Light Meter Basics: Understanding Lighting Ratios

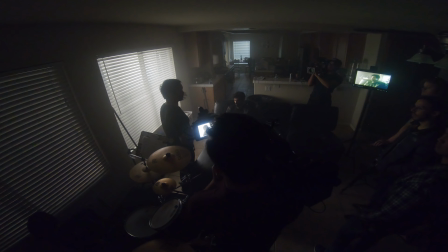254s
But I usually like bounces because they're kind of much more bigger, usually softer, and then you can get much more subtle. It's a little easier to control in terms of intensity. So. And does the same thing kind of go for the bounce? The bigger the bounce board, the larger? Yep.
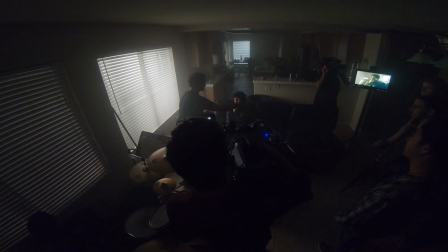269s
The same thing goes for quality too. So even though we did, it did get softer as we brought that source in closer, but usually for fill, I don't worry about quality so much. I mainly worry about quality on my key. But yeah, it all depends on what kind of the scene and framing looks like.
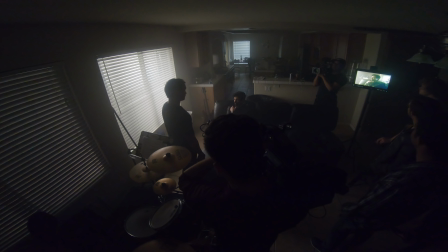287s
So I think this looks really great. Yeah, no, that looks awesome. And it almost like it does kind of emulate daytime. Yeah. How I'm looking at it, it kind of seems like he's sitting contemplating something, drastic in the middle of the day. Yeah. That's how I eat breakfast every day. Just like sharing that. I believe it.
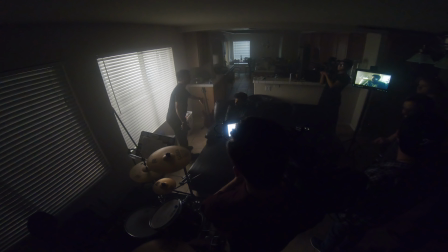305s
I remember chewing. I just ate. So what I might even do to this frame, as I'm looking at it right now, I might even add like a double, just kind of to knock off some of the sheen on this.
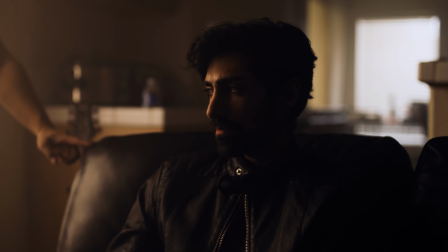315s
Just to see how, if everyone looks at the frame, look at this couch right here. You want me to grab one? Yeah, sure.
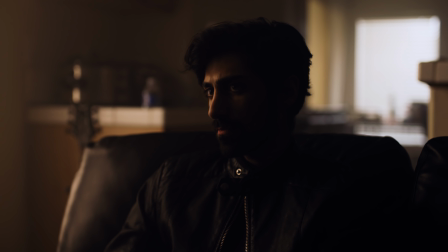321s
Just go ahead and grab one. We can just Hollywood it. So just as I stand right in front of this right here, and as I step out, you see how it kind of gives us that kind of sheen. That'd probably be a little distracting to me, so I'd maybe knock it down. This probably knocked it down probably about 2-ish stops.
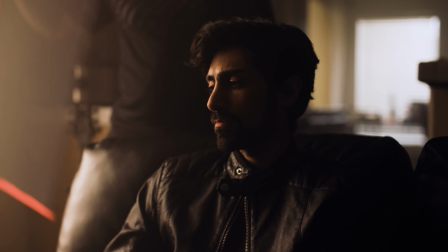338s
So if I just place a double kind of in front of it, let's see, where is it?
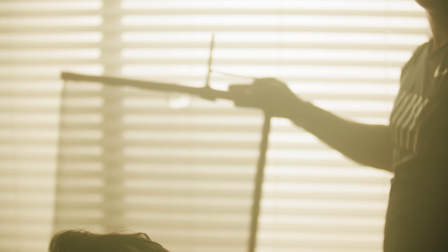345s
Yeah, something like that. Just where it takes. You just kind of have to find it where it is.
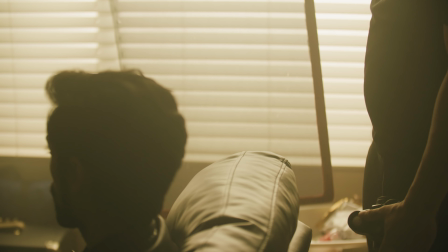349s
Yeah, that's out. Just kind of really subtle.
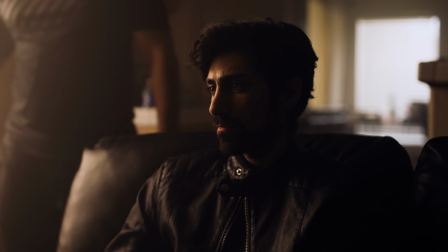355s
So I'd probably do something like that. Are you changing a little bit of the light on him too, though?
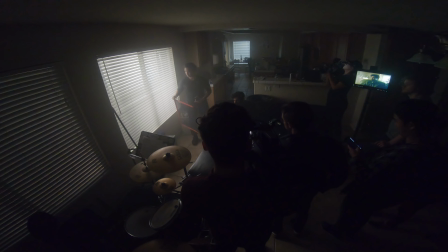360s
Say that again? You're changing a little light on him. Yeah, you'd probably be changing a little bit on him. But you can kind of angle it. You could probably, it's all about angle. Flags have an open end on it, so you can feather it out. Yeah. Exactly.
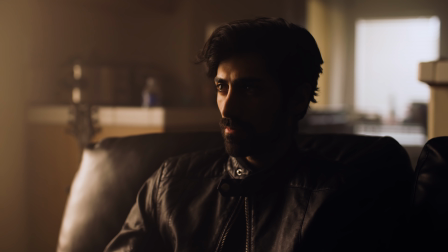378s
So, and yeah, it's all about, so like 5500 being daylight, obviously, if I'm trying to mimic daylight, I'll use a 5500 source.
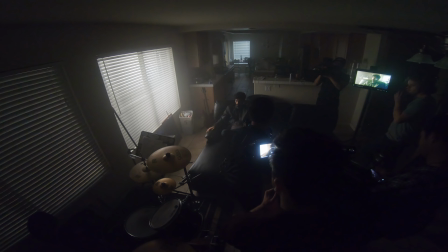386s
So even if I come and actually swing out,
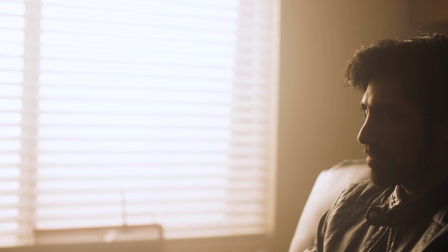391s
do something like that, even though, actually, could we move that full grid just over just a little bit so it just covers the edge?
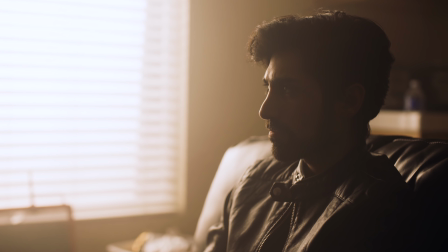401s
So if we do something like that, I mean, I would totally buy that that's just the exterior. And that's the thing, like if you're trying to mimic daylight, it's okay for me especially when I'm using Windows, a lot of times I'll use stuff like full grid or even my 8x and I'll just kind of cover it with diffusion and blast something into it just so it appears peak white. And by doing that, it gives you a nice, really soft source for your subject.
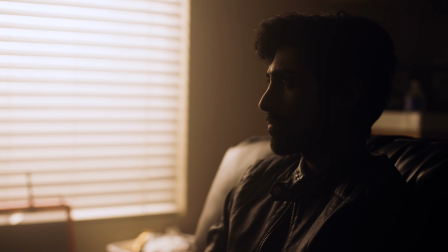434s
And you can kind of adjust it with the blinds as well. So to kind of give you a really kind of subtle.
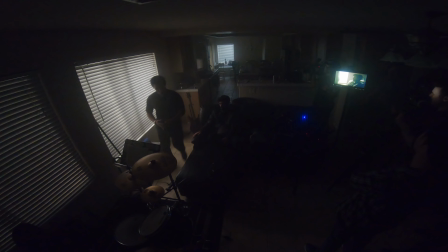441s
Blowing out the window, or like making the window a soft source, implies that it's super bright outside. Yeah, like it doesn't, it's a little bit ambiguous. Like a lot of times, sometimes I don't always need to see what's going on outside. Sometimes I wouldn't always want to, and especially in situations like this time, like where it's nighttime, I don't really care what's outside. I just want it to look as if it were daylight.
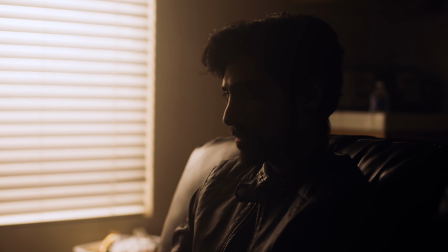467s
So you can kind of use this trick to get around shooting night for day kind of exteriors or interiors.
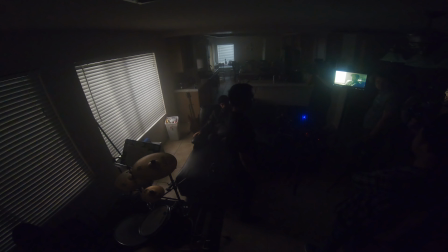476s
I think also like shooting down and showing multiple windows as well that are also lit. Yeah, exactly. So that's why, even more. if you can see in the background, I'll swivel this camera back over.
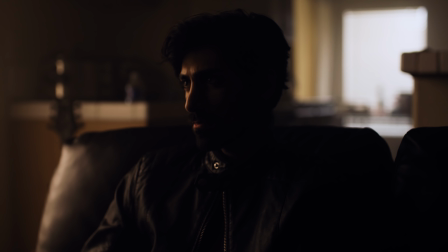489s
Yeah, I'll swivel back over, and even though I did close the blinds, but that's why if I focus back over,
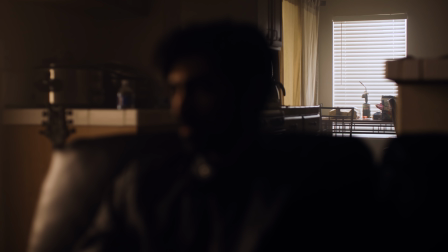495s
that's why we have that bounce kind of going into that window over there, and that just looks like total just sunlight.
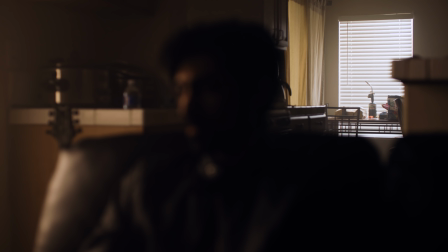503s
No, so that's just a bounce.
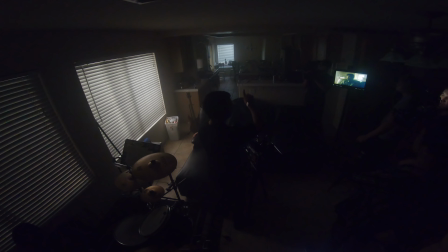504s
We have a 120D just bouncing into a 4x bounce. Oh, nice. And that's just bouncing just into there. And then I still kept the blinds a little closed, but that light is still kind of bleeding through, and it does kind of mimic daylight.
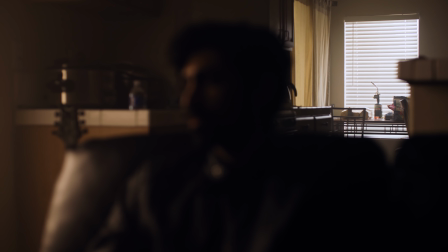522s
And you can see too, right here, right in the curtain too, we did place another, what is it, a 120 or 300?
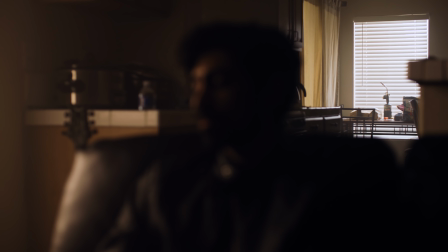530s
That was 300. Yeah, so there is another 300. Those are blasting through those shears. Okay.
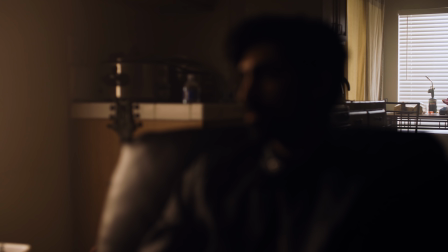535s
And yeah, help when you do get to see additional windows and kind of motivate those sources too.
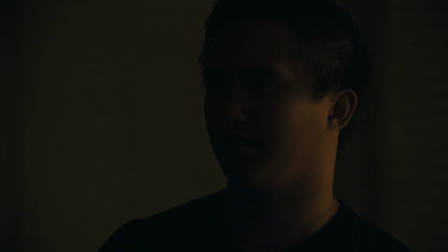542s
It really helps sell the effect. So I'll open this back up.
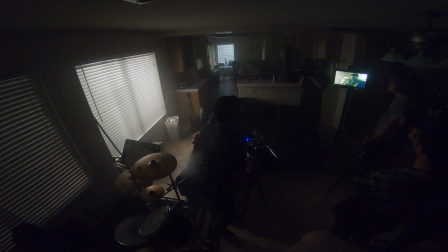548s
Some of that peek through, and there you go. Direction is really important, especially when you're going through windows. This one is not so much since we did cover it with diffusion.
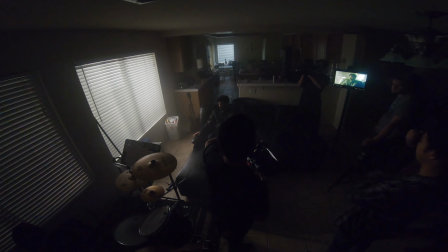561s
But especially back there, that bounce, we're basically mimicking the sun. So the sun would be coming from above, so angle does matter when you're shooting through windows and stuff. But even like putting the light as low as you did. Yeah. Yeah. Cool. Anything else?
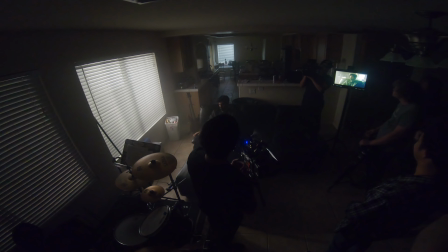582s
Questions, anyone? Y'all good? Can you mimic daylight using tungsten sources? Yeah, you can. You throw CTO on tungsten sources, but then you would lose over half your intensity. So it's not something I usually like doing. If, You said CTO.
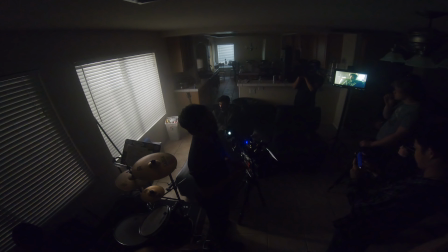602s
Yeah, CTB, right? CTB, yeah, CTB. Just clarifying. You throw CTB on that, but yeah, you'd lose. It's about a 50% transmission. So, if you have like if you have a 1K, your light ends up being like a 450 or 500.
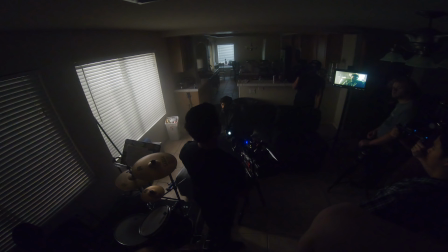616s
So I don't really like throwing CTB on tungstens, but you can if you have to. What if you balance your camera to tungsten? You could do that. In my experience, I feel like
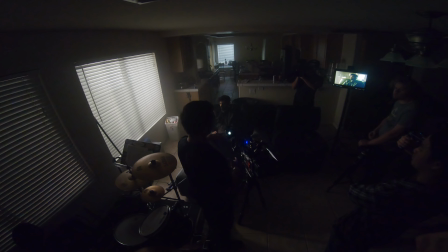635s
white, like the camera's perception of white is different depending on what white balance you're at. And you could probably explain this better than I can, but I usually like using daylight for daylight and tungsten for tungsten.
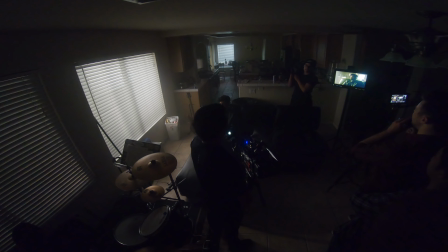653s
I don't know. Do you have a better way of explaining that? This is where the conversation about CRI comes into play, because tungsten sources are not very blue heavy, and sunlight is blue heavy. So when it's reflecting off of skin, which is red, when sunlight reflecting off of skin, it's full spectrum,
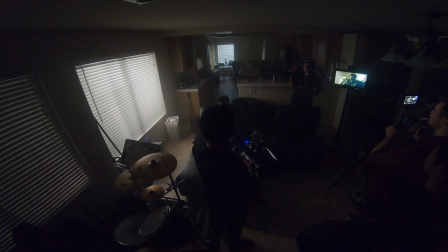668s
so you see all the different hues of skin tone, and it's hard to see when you're just setting up the shot. But if you have it side by side, you can see the difference in quality, and that difference in full spectrum light and tungsten based sources and LEDs, it kind of shows up like subconsciously.
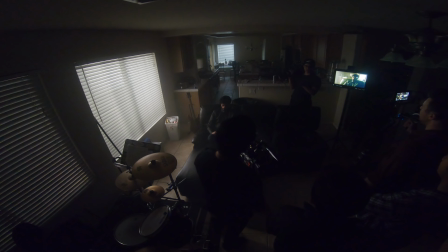688s
You're like, that doesn't feel daylight to me because I know what daylight looks like because I'm here on Earth. Yeah. Like you see it every day, so it's always going to be your baseline subconsciously. Like especially for audiences who doesn't know anything about lighting, they might look at an image and it doesn't look quite right, but they don't know what it is, and that could be.
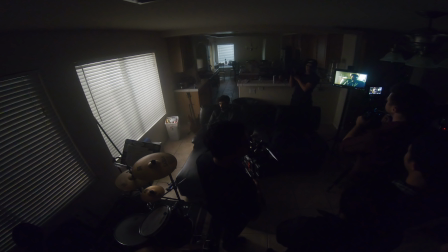708s
They could take them right out of the scene. Yeah, exactly. And also that also goes into more specifics about like different camera sensors and stuff like that, and how it reacts to different color temperatures.
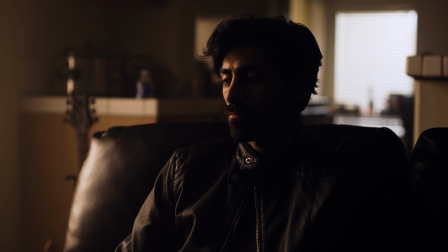717s
Because, like, yes, you can change all the settings on the camera, but if it's kind of like film stock, everything is optimized for just one setting. Yep. That's like that looks its best, and depending on the brand and the sensor, you need to test to figure that out. And that's why, like, for you, when you're talking about like using tungsten sources
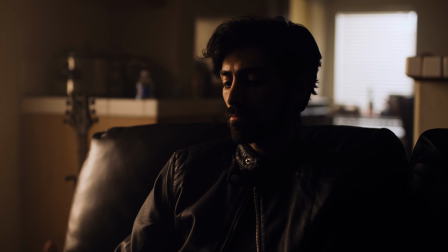737s
for stuff that isn't sunlight and daylight balance sources for daylight, it kind of shows up in the image because of the way that sensors are calibrated. Right. That being said, how can we put CTOs on the?